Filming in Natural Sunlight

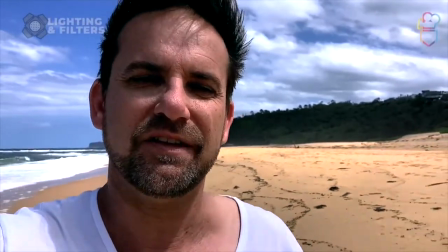There's a couple of things we want to show you that'll help you shape light, take a bit of control of this harsh light,
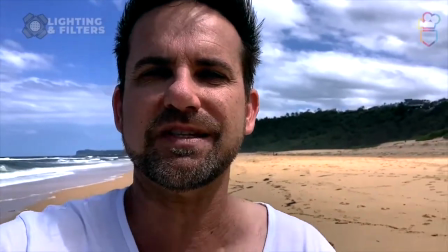soften it down and correct some of the things we're seeing in this picture now, the deep shadows and the high contrast of light.
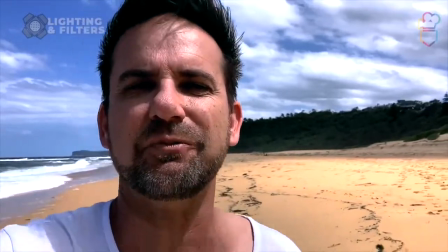Let's see how we can help shape that, make that look a bit better.
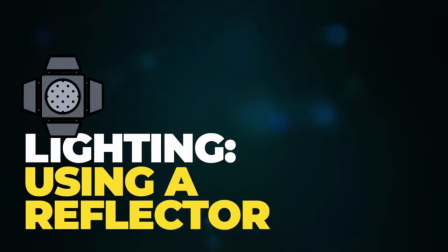Okay, so it's the middle of the day, we're standing outside again.
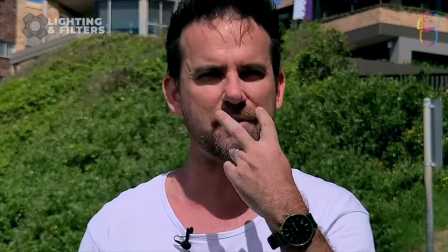You can see from this shot alone that my face is covered in shadows, and where my eyes should be, what you're probably seeing is two dark pits of shadow.
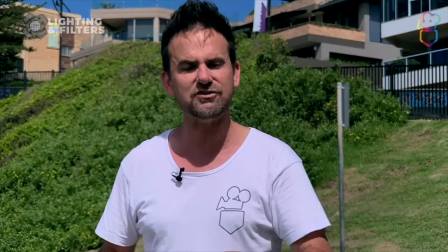This is not very flattering light to be filming people in, but I'm going to introduce you to your new best friend when it comes to filming in these situations, and that's one of these guys, a circular photographic reflector. Now, this thing can help us in a number of different ways.
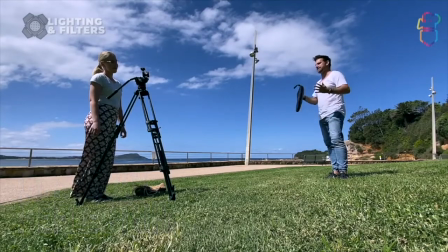I've got Olivia here standing behind the camera. She's going to come and show us how some of these techniques work and how we can get rid of some of this horrible light situation going on in my face.
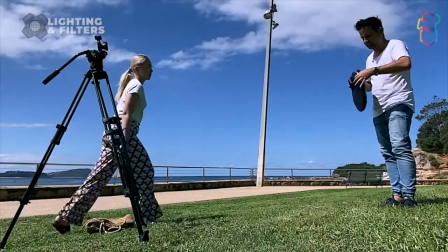So Liv, I'll get you to jump in and take this. The first thing we're going to do is bounce in some reflected light.
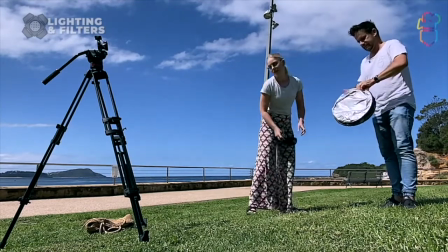So it's called a reflector, so reflecting is what it does best. Pops out to quite a large size.
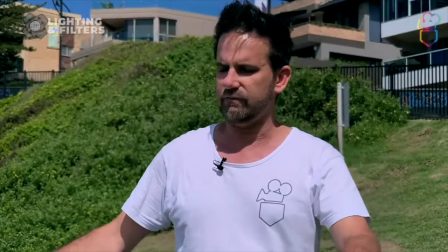I'll get you to hold that for me. And simply by rotating the disc backwards and forwards, so Liv's looking for where the sun is,
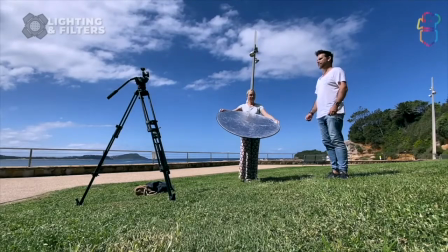she's trying to catch the sun, and then I can feel when that's bouncing back in on my face.
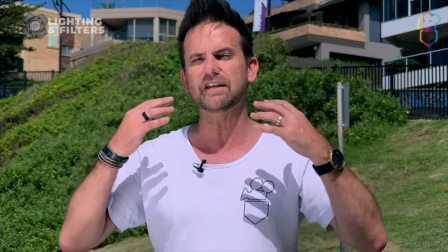Now at the moment what that's probably going to do is try and fill in or lighten, not get rid of, but lighten some of the shadows under my eyes.
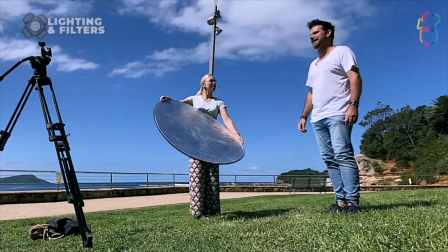Can you see that doing that, Liv? Yep. Yeah, okay. So we'll keep doing that again. We'll do with for about 5 seconds.
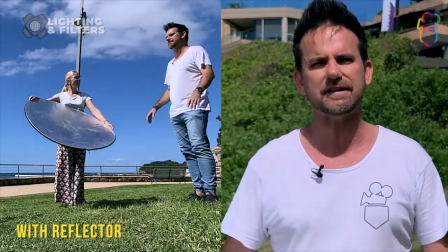So that's lightening the shadows on my face, and then if she dips the reflector back down again, you can see we're back to plain old contrasty harsh light. So a reflector is a really, really good, useful tool to help sculpt light. We can catch light with it. As long as we can see the sun, we can capture some light, we can bounce it back into a different direction. At the moment, what's happening is the sun is high in the sky, so the shadows underneath. So the only kind of light that Liv can really bounce in here is to try and uplight through the shadow sockets in my face. When we have very, very strong side lighting, we can use this if we've got one shadow side of the face and one brightly lit side of the face. We can use this same technique to just evenly light the other shadow side of the face as well. Now there's an interesting thing here, Liv. This is summer in Australia, so we can get away with using the silver light because our light here is actually quite warm as it is.
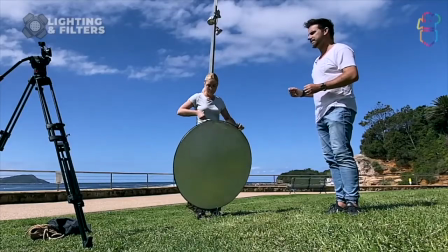But if you take that cover off, on the other side of this cover, we have a couple of different options.
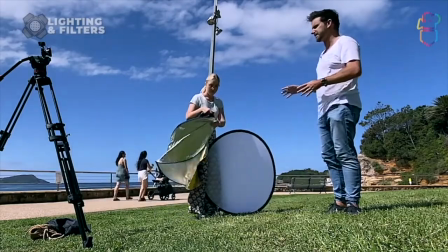We have a gold side and a white side. Now we won't show the white side. The white side does basically what the silver side does, but not quite as brightly. So it's a more subdued effect. But when we pop the gold reflector side on, what that actually does is it completely warms up the light that it's reflecting back into our scene.
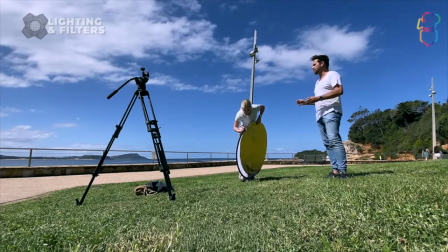Where you'll find a gold reflector is really, really handy is on days when everything's a little bit drab, but there might be a little bit of light coming through, but there's a lot of cloud, and if you're, say, in a city environment, things are just looking a bit grey and ordinary. When we pop on the gold reflector and bounce light with that, you'll see there's quite a dramatic difference in the colour of light that it's washing into my face.
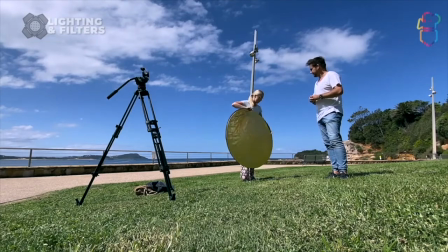There you go, done like a pro.
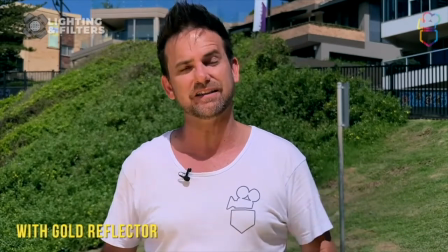So Liv's going to bounce it in now, and you better see straight away that the colour of light that's bouncing up into my face is quite different to what we had before with the silver light.
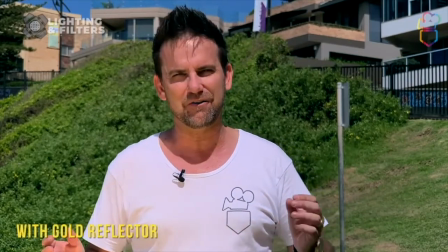Interesting thing though, I'll get you to hold that on my face for a while, Liv. This is something to keep in mind when you're actually filming people outdoors with reflectors.
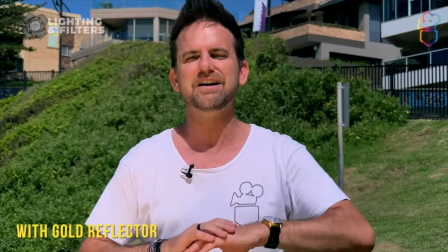Although this is correcting a problem with a shadow, it's creating an entirely other problem, and that is I can't see.
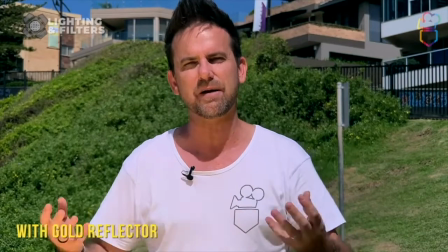I'm squinting like crazy because the amount of light that's washing up into my face is just way too much for me to contend with my eyes.
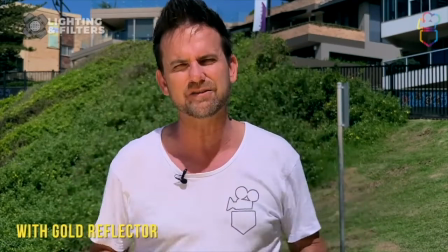And when we're filming people outdoors and we can see nothing but just two little lines for eyes, it's not the best way to be conducting an interview or recording actors.
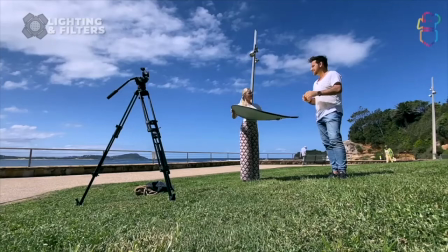So, thanks for that. What we're going to do is take that cover all the way off, Liv, and underneath that, or right in the middle, we have this beautiful translucent disc called a scrim. Okay, so we've seen the properties of what a reflector does, and we understand how we can utilize it to catch and bounce light back into a scene and back into a subject to get rid of those harsh shadow tones.